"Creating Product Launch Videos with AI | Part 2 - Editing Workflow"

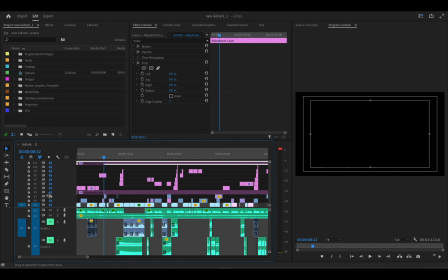20:36 Listening to this already alone is already sweet to listen to, sweet to hear. You want to make your audience watch this already without even putting anything. So next up is gonna be selecting good shots for each scene.
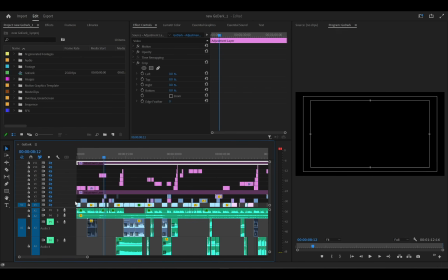20:50 Right now you have your music bed, you have your background voiceover, your voiceover narration, you have a good music bed. Next thing is arranging the shot according to the script, right? That's what from your storyboard.
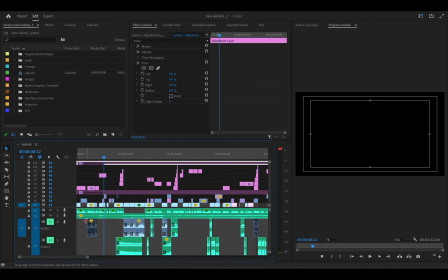21:02 You've already generated all your footages, you already know where you want to put them. So I'm going to mention something here now is when you are placing shots or when you are generating shots,
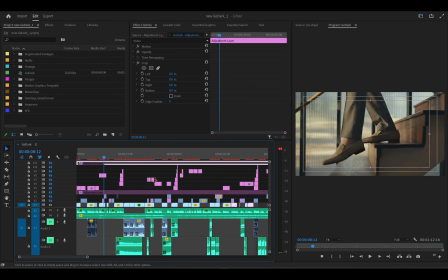21:11 let there be intentionality in your shots, essentially, right?
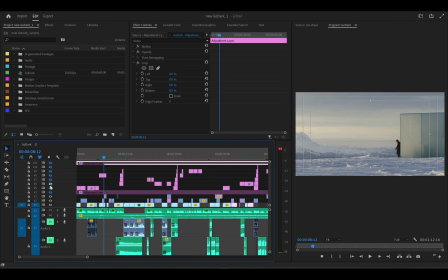21:16 Let there be intentionality in your shots. And I'm saying this because before I even go that way, when you are editing a video like this, each shot should not be more than 5 seconds long, right?
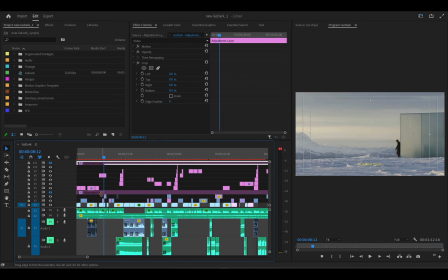21:32 Because it is, if you watch let's say if you watch movie trailers, the clips that they use are always short because it's like a teaser. They don't want you to see everything. They just want you to see short clips from different scenes, put together. In fact, where the scene in the movie can be in the actual movie, might not be where it is in the trailer, right?
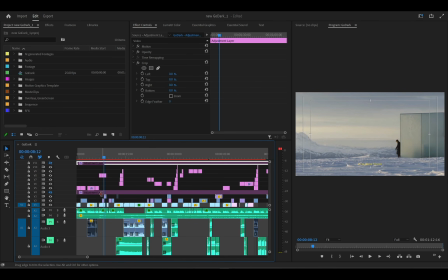21:52 So, but they just put everything together in short clips. They don't want you to see the whole picture, right? It's the same way this video is structured, right? I'm not letting you see the whole picture, but I'm letting you to see enough to understand what that place means, right? And that is how this video is structured, and your product launch videos should be structured as well, right?
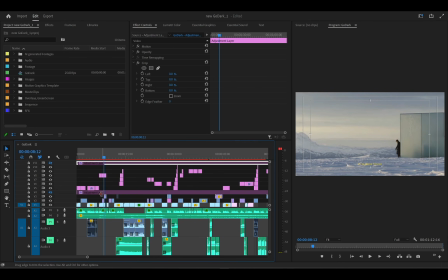22:10 You want to put short clips. You don't want to put a video or a clip longer than 6 seconds, right? Because the eyes is going to get bored, right? You need to 3 seconds, 4 seconds, less than, so if possible 1 second, right? Put all of these things together.
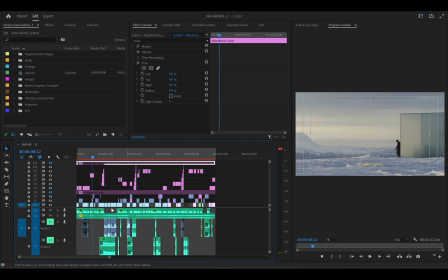22:24 So if you notice all the videos in this sequence, they are all less than, most except at most 5 seconds.
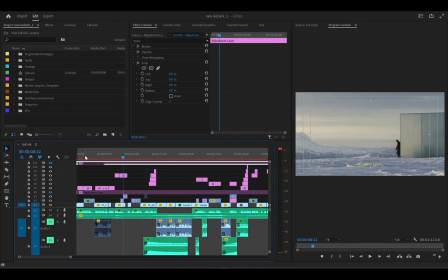22:33 It shouldn't be more than 5 seconds, right? Like, let's watch this now from here to here.
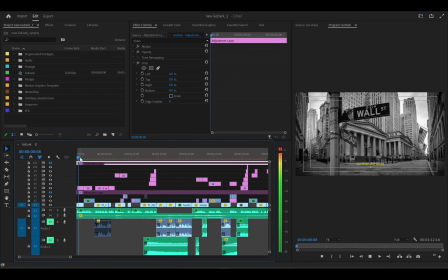22:38 Hold on.
Our financial world was built on transparency.
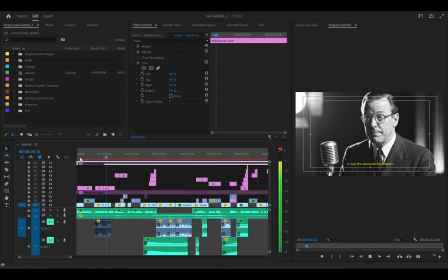22:43 It was the decentralized dream, but on chain, you're living in a glass.
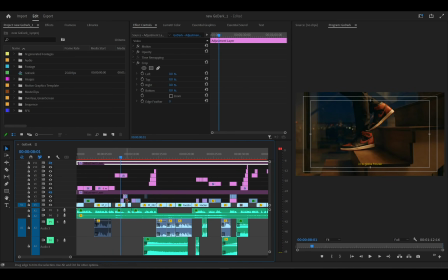22:49 So in less than 8 seconds, I've used about 4 5 clips. So an average of 1.5 seconds each for each clip, right? So you can see I did not use one footage for the whole 10 seconds.
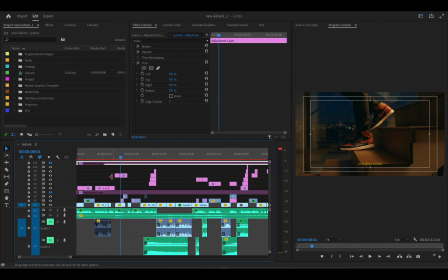23:06 I used like 5 different clips for the 8 seconds, just for 8 seconds into the video. So you have seen 5 different scenes in just 8 seconds of the footage. So I'm keeping the eye busy, keeping the eyes engaged, not too busy and not too scattered,
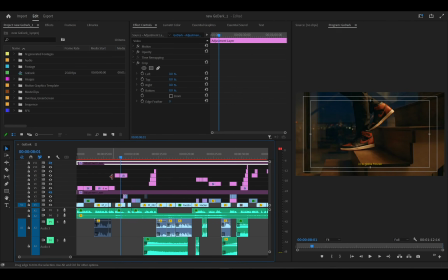23:20 but it be busy enough to keep you glued to the video because you are wondering, oh, what's going to happen next, what am I going to see next, because the eyes are constantly being engaged. That's the style you want to adopt in editing videos like this. You want to keep every clip you use short as much as possible, right?
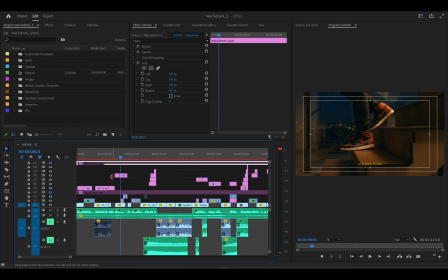23:37 And not too short, because if it's too short I don't get to see what is there, but long enough for the eyes to know what that place means, essentially, right? And this is the part that is going to lead me to being intentional with your shots, right? When you're editing videos like this, yeah,
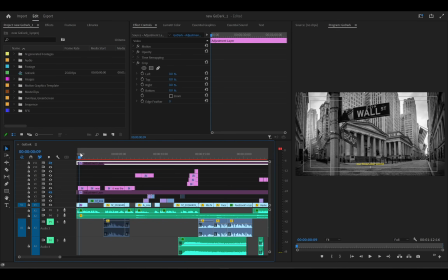23:53 you want to be able to relate what the script is saying at that point in time visually, right? You want to be able to see it like visually. So in this script now, I said our financial world, right?
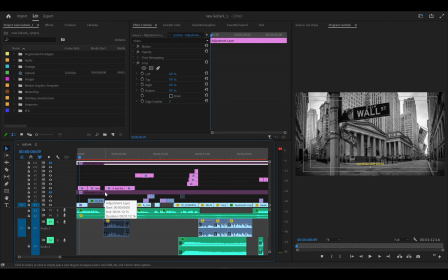24:07 Anything when it comes to financial world, the Wall Street is like it's one of the major, I would say this one of the seven wonders of the financial world, the Wall Street, because basically almost everything of world financially start from Wall Street,
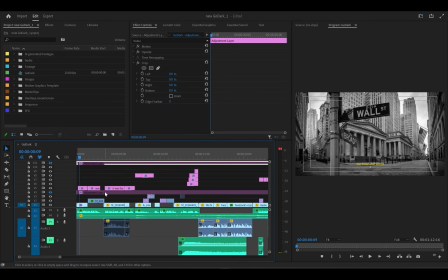24:21 or should I say starts with Wall Street, stocks, foreign exchange, all of these things. It's literally symbolizes the financial world basically. So me using a street on Wall Street, or an avenue on Wall Street, or an image of Wall Street symbolizes our financial world essentially, right?
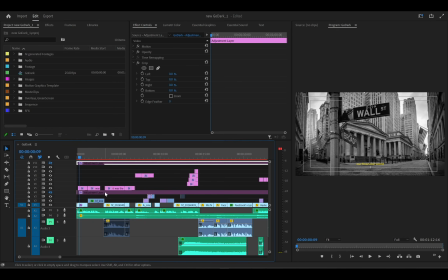24:41 So you want to use intentional shots to tell the story without even putting any effect on it. Just make sure that every shot you want to use is intentional about the story. It's literally explaining what part it means.
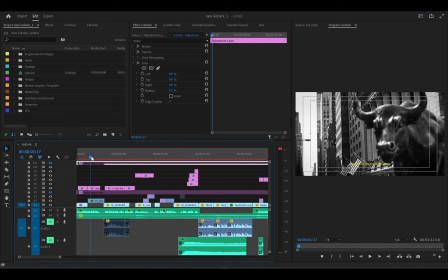24:56 Moving on to the next clip, which I used was the bull. This is a statue at Wall Street. The bull. This is the bull, right? Bull market, whatever. But another intentionality in this shot was, if you notice closely, the bull was not in focus.
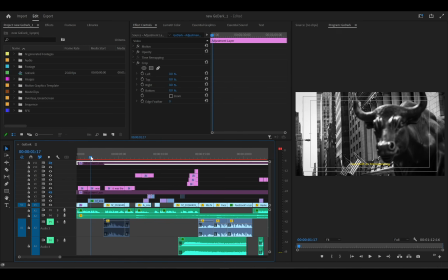25:13 Yeah, right. And then moving forward, the bull came into focus, right? So these are the little, it is so subtle that most likely, if I didn't mention it, a couple of people would not have noticed it. But these things, this subtle stuff or subtle effects, is pleasing to the eye.
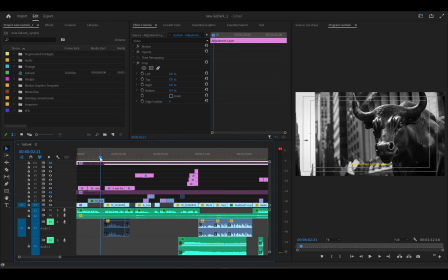25:33 You might not know it subconsciously, but it makes the shots 100% better or 100x better, right? If I just use the flat image, probably won't have had that same cinematic effect. But that subtle effect I did, where the background was in focus, and then the bull,
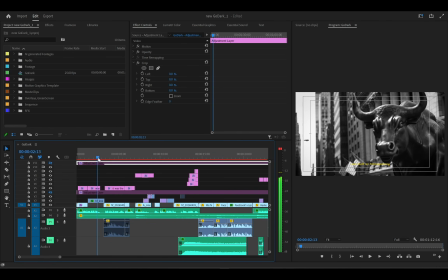25:49 you're seeing the bull was not in focus, and then it came into focus somewhere in the shot within that less than 2 seconds footage. It is something that it will be pleasing to the eye subconsciously, and generally give you an outlook of the video being better, right? So little intentionality in each shot.
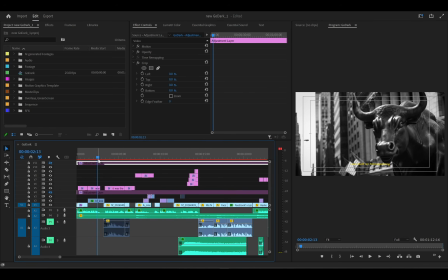26:07 This is less than 2 seconds, but you can see how much effect was put in place in that 2 second shot. How much intentionality was put in that 2 second shot that will eventually make the entire video better. So make sure each shot is very, very okay, very, very nice.
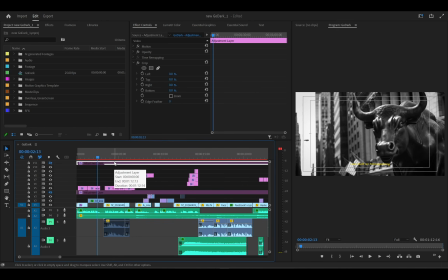26:24 Make sure that each shot is very, very nice. Make sure you put enough time into them, and make them better, right? Because when you add all of this little subtle effects in all your shots together, by the time you put them together in a sequence, your videos are generally better.
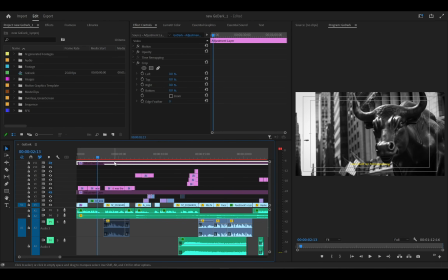26:40 But if you just generate footages just like that, just because it's going to be a long sequence, and you're putting them 2 seconds, 2 seconds, 2 seconds, and you think that because they are short and nobody really noticed them together, your video will just turn out to be, it might be good, but it will not be as good as what you want it to be,
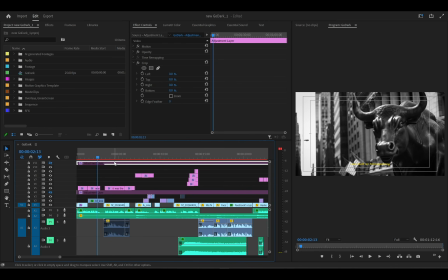26:58 or you're not going to get that fine video that you obviously want it to be, right? So make sure you're intentional about each shot, right? And I'm going to share some other shots that probably you want to learn how to make, or probably want to use.
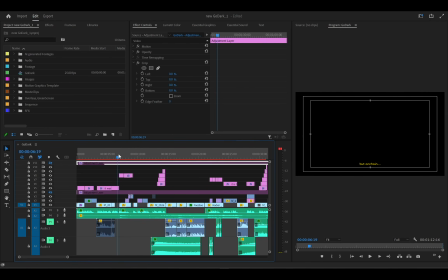27:17 I'm going to talk about the match cuts effects, which I used somewhere here, I think here.
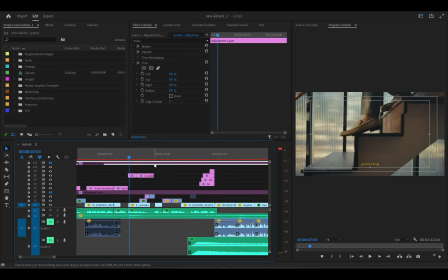27:22 So a match cut, I've explained this in one of my videos, where match cuts is like an effect you do where you take two shots that are similar in composition, or that have similar composition, right, and you place them side by side in the sequence.
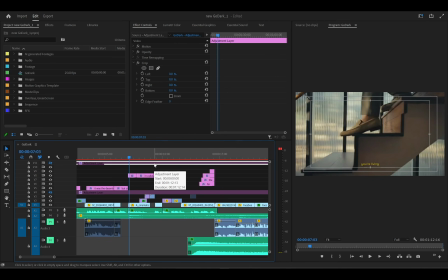27:39 It's going to give you that match cut effect. It's just as simple as that. Editing, I didn't do any major editing here. I was basically just arranging intentional shots and putting them together, right? This is a shot, and in this part, I think the script says you're living in a glass house.
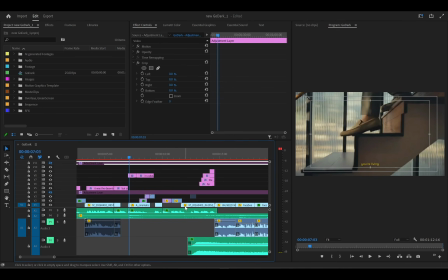27:53 So in my head, I want to put someone living in a glass house, right? So let's say this is a man stepping down from the staircase in a glass house. You can see the glass walls and everything in a glass house. But imagine I left it to just for the whole period of you're living in a glass house.
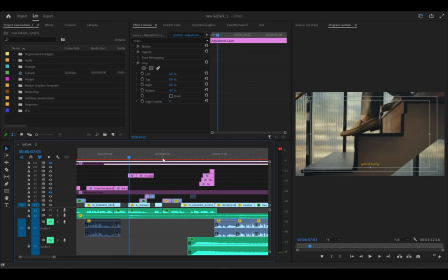28:12 For this, I think it lasted from about 6 seconds, 7 seconds to about 10, 8, 9 seconds, right? Imagine I just left this footage play all through, just leave only the man walking down the stairs. It would have been boring. You would have gotten bored at this point.
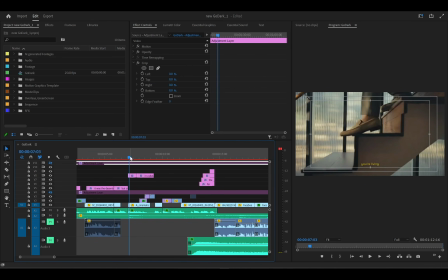28:29 What I did was use a match cut to fill up the gap, keep the eye engaged. So I use the match cuts, right? So you can see a man stepping down from the staircase. His shoe is showing on the staircase with the glass wall in the background.